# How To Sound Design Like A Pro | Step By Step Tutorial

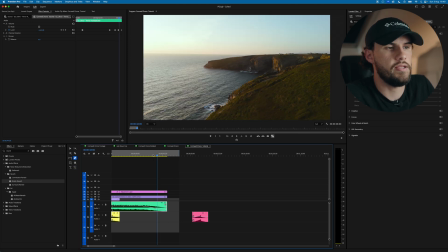Cool, so you can leave that music to fade out like this if you like. And that works perfectly fine. Just one last thing, an alternative to that is throwing in a kind of sound ramp at the end to punctuate the ending.
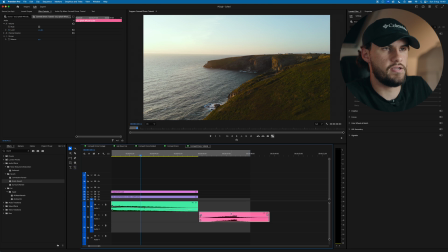So at the minute, the music just fades down and it cuts to black. You could even, if you want to, visually, you can have a fade come here.
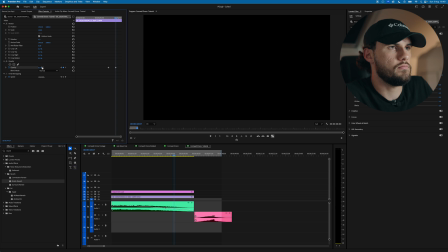So you can make this fade down if you want. All of them totally valid choices, just different options you have.
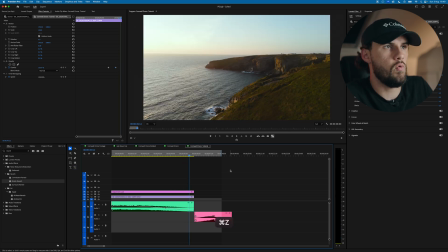I quite like that, I think that looks nice. what I actually did on the reel I produced was I had this come down
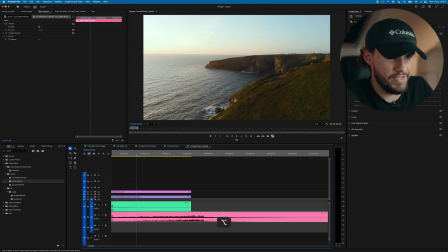and then I punctuated the end with this sound effect here.
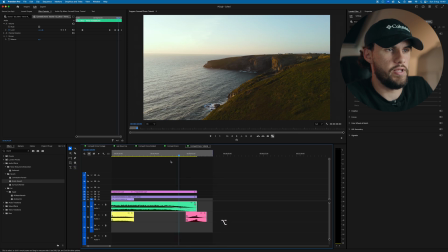So with a wave at the end, so it then sounds like this.
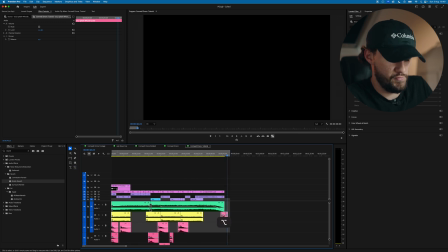You could then, if this was a commercial, you could have your title pop up here. That kind of thing. So that's just a different option to the end. I just played around with that. I experimented with, even though the music should be winding down, what happens if I ramp it up at the end that it cuts to black?
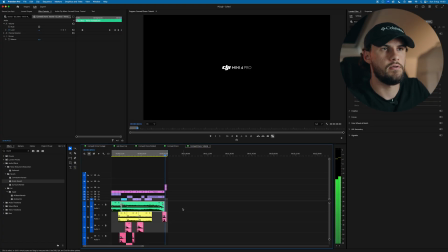Well, it creates this nice little moment here. So hopefully you can take a lot away from that. There's so much more to sound design than what I've shown in this video, but this was just me breaking down a project I did. And just, I think the key things to remember, one, try not to overdo it. Again, you don't want your audience to know you sound designed it. You just want the video to sound gorgeous. If they think someone's played with the sound and sound designed it, you may have gone too far and made your sound design too obvious, too loud, and not feel natural enough. And the other thing to remember is that there are rules to sound design, but rules are made to be broken. Like most things in the creative space, it's good to learn what the commonly accepted rules are and the way of doing things. And once you've mastered the way things should be done, you can then have fun experimenting, breaking rules, and getting really creative, and making something that's truly your own.